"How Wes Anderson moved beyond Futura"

This video is sponsored by Private Internet Access. In the mid-2000s, Wes Anderson really began exploring new territory compared to his earlier films.
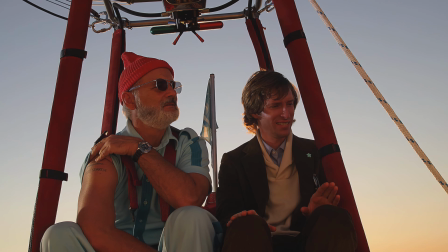(0:09)
The Life Aquatic with Steve Zissou,
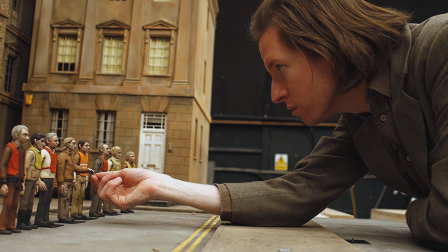(0:11)
The Darjeeling Limited and Fantastic Mr Fox each moved beyond his established comfort zone while still retaining his signature style.
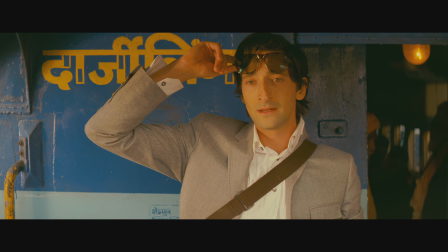(0:18)
In this video we'll examine how he uses type in these films to express characters and places, and how his relationship with type changed over this key period.
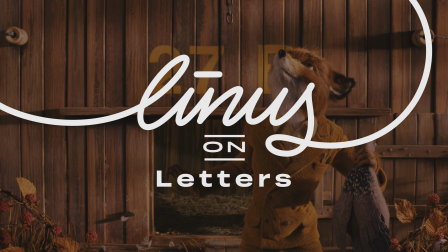(0:27)
This is part two in a series, so if you haven't seen part one, I'd suggest you start there. But if you're all up to speed, let's dive right in to...
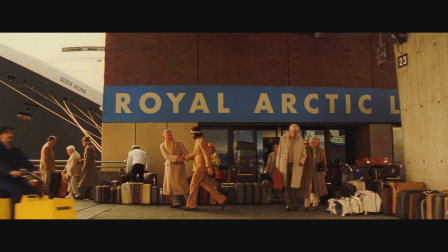(0:37)
Where in his previous film, The Royal Tenenbaums, Anderson used Futura to create a strangely uniform typographic world.
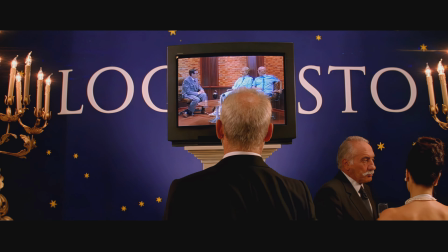(0:44)
In The Life Aquatic, type is used to underscore the differences between the protagonist,
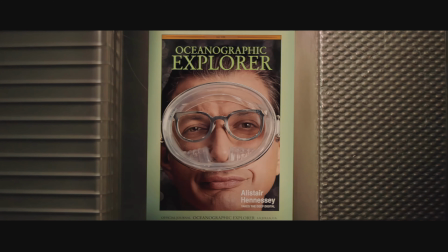(0:49)
Zissou, played by Bill Murray, and his rival, Hennessy, played by Jeff Goldblum.
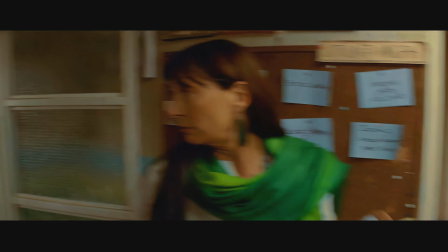(0:54)
Zissou is erratic, insecure, and unkempt. his crew is a gang of misfits and reluctant interns.
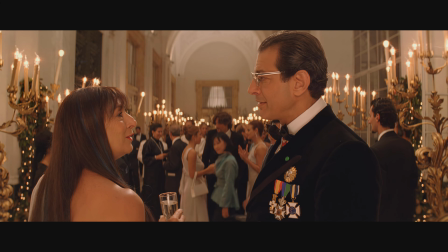(1:01)
Hennessy is detached, cool and above it all, and his crew stands at attention like naval officers.
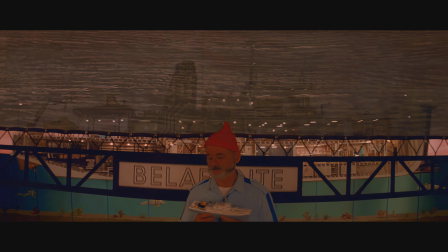(1:07)
The production design of their respective ships drives home this dichotomy. Zissou's ship, the Belafonte, is all baby blues and wood veneer.
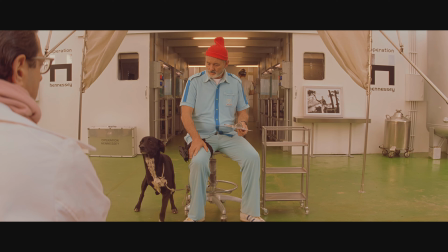(1:16)
Hennessy's ship and C-Lab are all clinical white and stainless steel, like an operating theater.
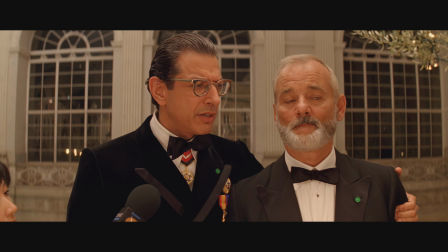(1:21)
As opposite as the characters may be, both are equally obsessed by personal branding.
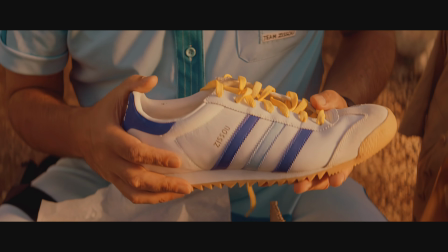(1:26)
Zissou's branding feels handcrafted and comfortable, but also driven by ego and a deeply rooted personal insecurity.
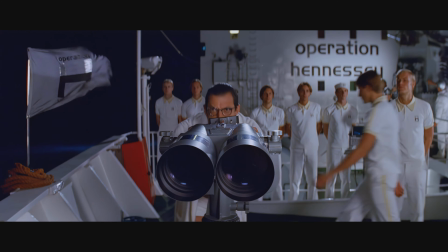(1:34)
Hennessy's feels more corporate and business-like while equally ego-driven. This branding of course extends to the typography the pair use.
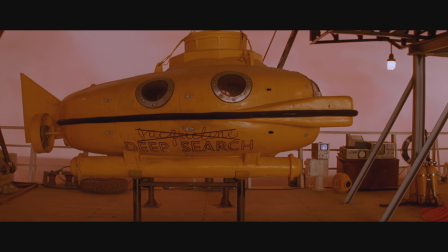(1:43)
Zissou uses Futura with offbeat handwritten elements that exude a worn-in vintage appearance.
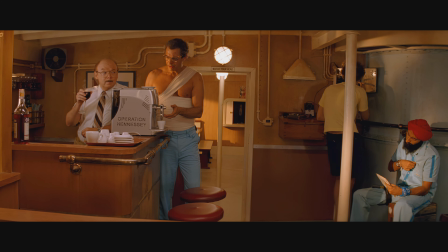(1:49)
Hennessy applies his name stenciled on all of his equipment to deter theft. Operation Hennessy's branding is built around Handel Gothic.
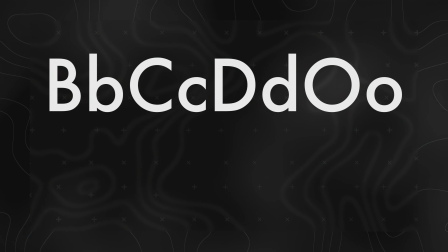(1:57)
Even the geometry of the two fonts is opposed. While Futura is circular, Handel Gothic is built from squares with rounded corners. Handel Gothic is a great choice for this role. Originally created in 1965,
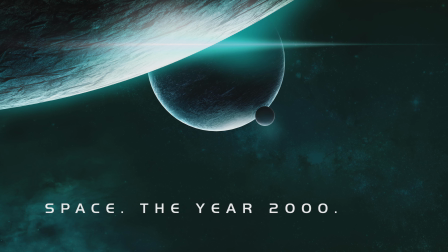(2:10)
it enjoyed a peak in popularity through the 1980s and 1990s when it was used in sci-fi shows like Star Trek Voyager and Deep Space Nine.
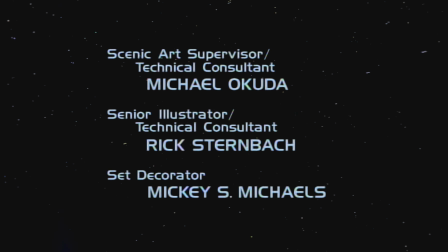(2:19)
That connotation of futurism and scientific detachment is the perfect foil to Futura's retro charm.
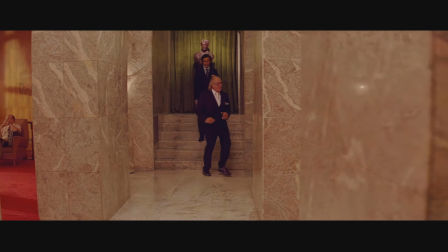(2:25)
The Life Aquatic was a box office flop when it debuted,
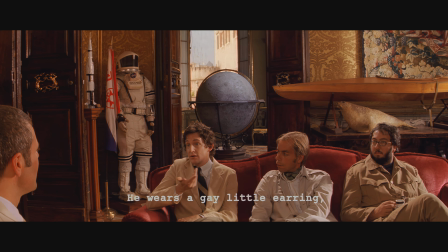(2:29)
and despite the undercurrent of casual homophobia aging quite poorly, it's developed a cult following over the years.
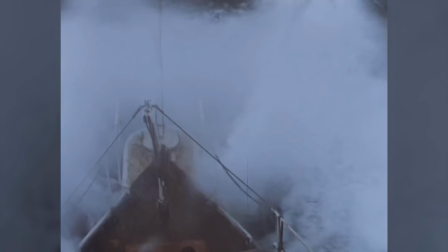(2:35)
Steve Zissou's image and obsession with personal brand have clearly been partly inspired by oceanographer, explorer, and inventor Jacques Cousteau.
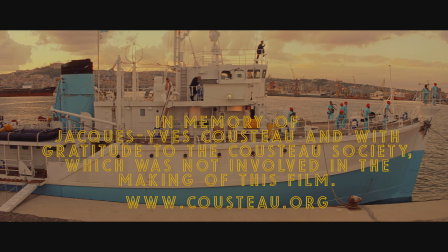(2:44)
In fact, the resemblance was so clear, the film's distributors preemptively offered the Cousteau family $200,000 not to sue.
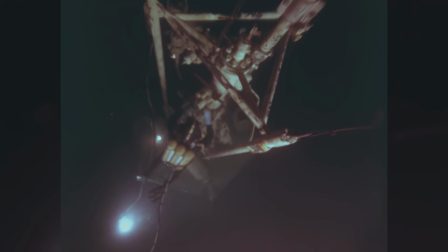(2:52)
Despite being an obscure figure to folks my age and younger, it's clear he had an impact on Anderson's generation.
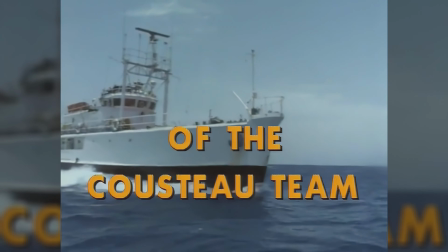(2:59)
Of typographic interest, Cousteau produced two long-running documentary series for PBS in the United States between 1968 and 1982.
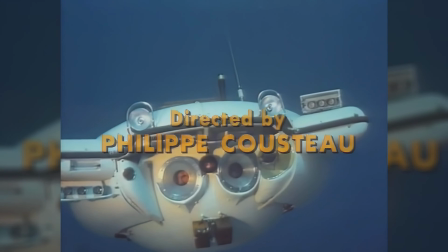(3:08)
Both used Futura Bold in yellow all caps for their opening titles,
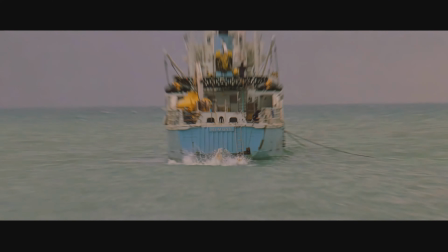(3:14)
which wasn't much of a stretch for Anderson to echo on screen in The Life Aquatic.
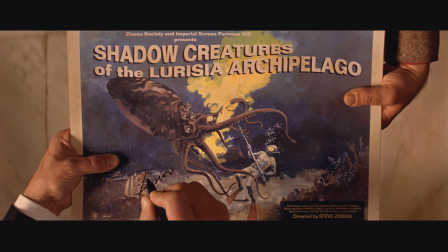(3:18)
There's also an early scene where Zissou is asked to sign several of his movie posters which bear a strong resemblance to the vintage posters for Cousteau's films,
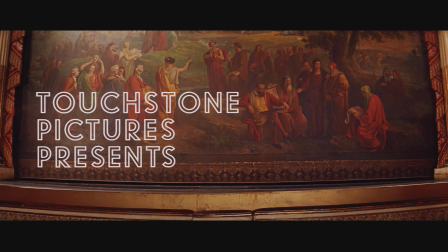(3:26)
though not a direct stylistic copy. A custom outlined style of lettering is used throughout this film from the opening to the closing credits.
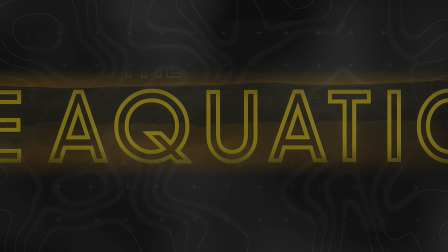(3:35)
While mostly based on Futura there are in fact many subtle differences. The A is quite a bit narrower than Futura and with a lower crossbar.
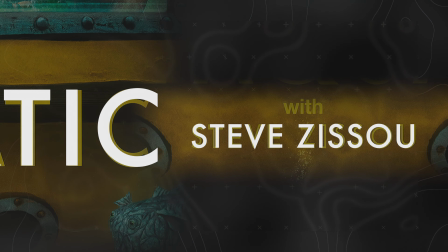(3:44)
The C and S terminate much more abruptly giving the overall character set a narrower profile,
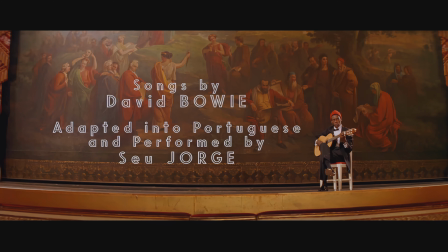(3:50)
making the perfectly circular O and Q stand out more. This is the first time we've seen Anderson pushing to expand on the Futuro family. To me it seems like an attempt to add more versatility to the typeface he's relied on so heavily to this point.